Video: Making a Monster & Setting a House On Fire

I actually went back to look at Ryan's message. He said, Now, what I think he meant to say was that he has one super challenging shot where the camera passes by on a dolly while being reflected in a mirror. Now, one thing to note, at that point, I was actually only going to be helping out with the design of the demon creature. So when he sent me that shot, I looked at it and I thought, well, good luck with that shot. Now, actually, Ryan did something really smart. He shot an alternate version.
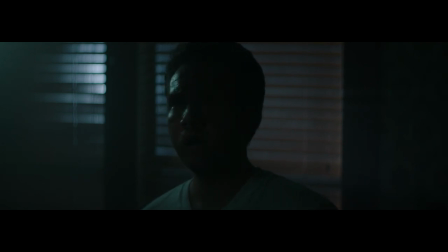So just in case there was some technical problem that the shot couldn't get done, he would still be able to complete that moment.
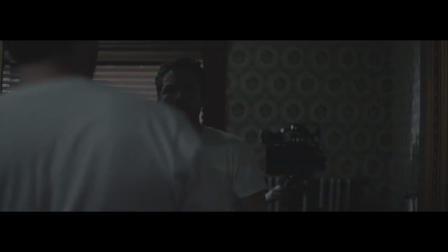Now, the more I thought about the shot, I thought it was such a cool challenge and almost an impossible thing to do. and I thought, man, it would suck if this didn't make it in the movie. So I said, Ryan, send me the shot and let me at least try to do it. The nice thing is it actually turned out to be a little bit easier than I expected. Now, to paint out the camera, I brought the shot into After Effects, tracked the background,
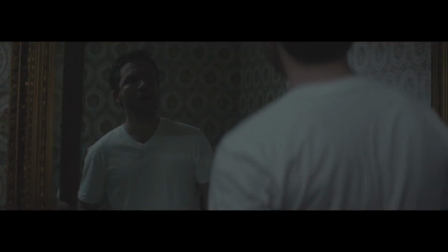and then took a freeze frame of the shot where the window is not covered up by the camera.
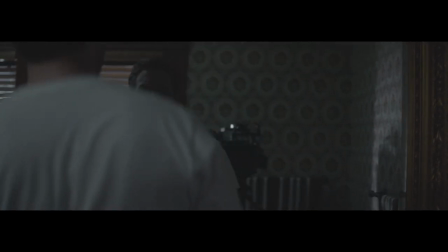And I also had to do a little bit of hand painting and then just froze it into the shot,
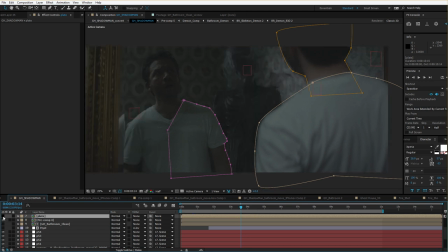rotoed out the foreground characters so that as they passed by it, it would actually just wipe away the frozen frame. So there's definitely a little bit of work, but it was a really, really cool shot, and I'm glad it made it in the short. If you're a budding filmmaker, entrepreneur, or innovator, Domain.com is a place to go when the next idea hits you.
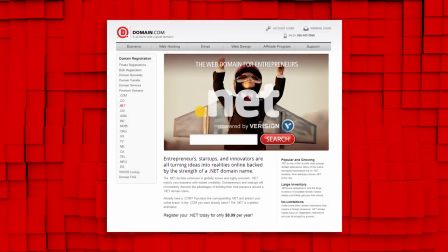I know you've heard me say that the list of available domain extensions is growing, but you now have the opportunity to name your site and build your brand in ways that was never before possible.
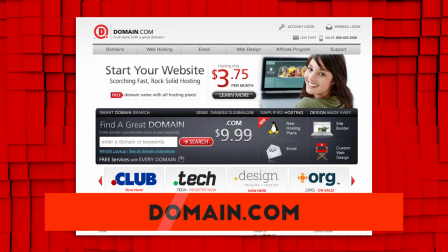You can choose from a growing list of 400-plus domain name extensions like .com, .org, .design, and .club, and give you some love. They're giving you 25% off their already affordable prices. When you get domain names, web hosting, and email, just use the coupon code FILMRIGHT at checkout when you think domain names thinkdomain.com logo!
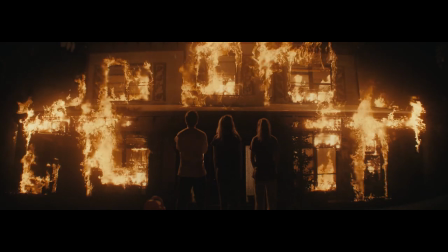To get our big payoff shots of the house on fire I knew we were going to need some practical lighting on the house to really help sell the final effect but given that this is a lower budget production we were limited in the amount of lights we had and the amount of power
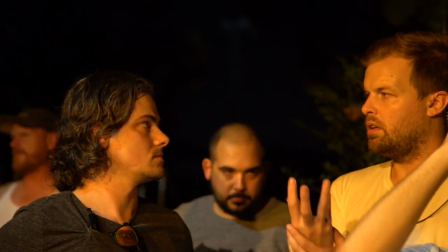we had to run them so we had to get this in several passes first booth and his team lit the top of the house my gaffer Seth
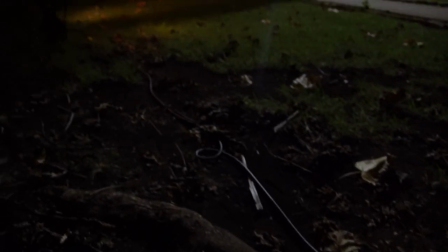Newell had all the lights on flicker boxes which he can adjust all the ways that it modulates the light's intensity,
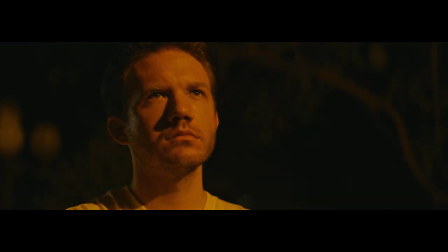so you get this automated and consistent flicker to the light that feels like fire.
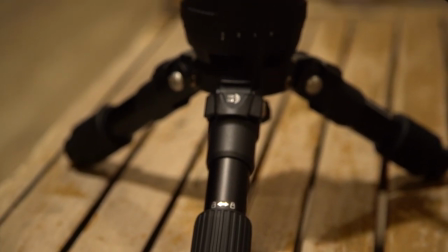Then we set up camera on a Benro 100mm Hi-Hat, which is just a very tiny tripod, basically, so we could get a really low shot.
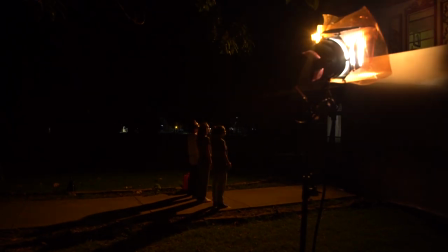We got our actors in place and then ran the shot. After that, our first AC Chase Smith guarded the camera to make sure that no one touched it for the rest of the time while the team went to work lighting other sections of the house.
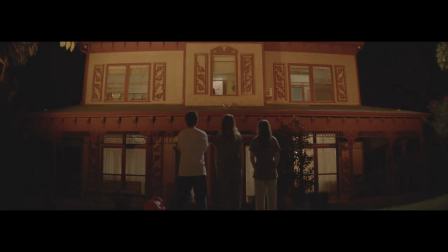And we did this several times until we had the different areas lit that we needed, including lighting the actors for one of the passes. And after that was done, it was off to Andrew for some magic movie making. So I got a call from Ryan and it went something like this. Hey, what's up man? You want me to set a house on fire? No problem. Oh, it's for a movie? Yeah, all right. For the house fire shot, I had a few different plates that they filmed with different lighting setups.
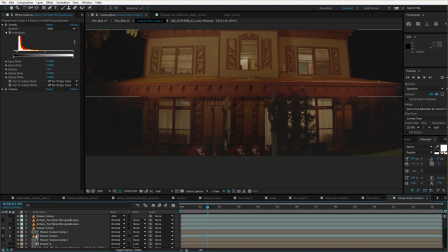And so what I did was cut out the different elements and compose the shot together so that the foreground people were lit up and the windows and the parts of the house were also lit up. Now, luckily, I had some unreleased stock footage elements from an upcoming Action Essentials toolkit,
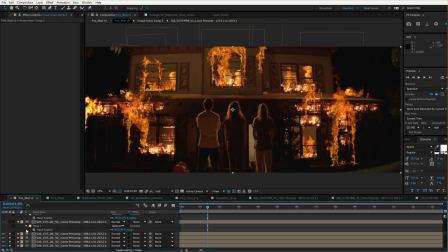and I was able to use those to composite inside of After Effects with some glow and some heat distortion. For the close-up fire shot, I even took the lead actor from the previous shot, zoomed it in, and blurred it out so it looked like he was actually in front of that fire. I was looking at some of the comments, and somebody said that the fire looks good, but there should be more smoke and I thought what do you know and then I saw some guy say my house burned down and there should definitely be more smoke and I thought yeah alright. Anyways guys had a lot of fun working on the shots and it definitely felt good to actually finish something and I thought man I could get used to this. Logo! That's it Mike Packs, Demons, and House Fires and a big thank you to Storybook Ranch for being so amazing to work with.
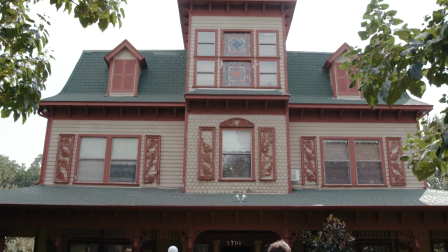They're actually a charity and they do some amazing things with underprivileged and special needs kids so you're interested in donating, definitely check the link for them in the notes below. And again, if you dug the film and you want a lot more, check out our digital download pack for Ghost House on the store right here.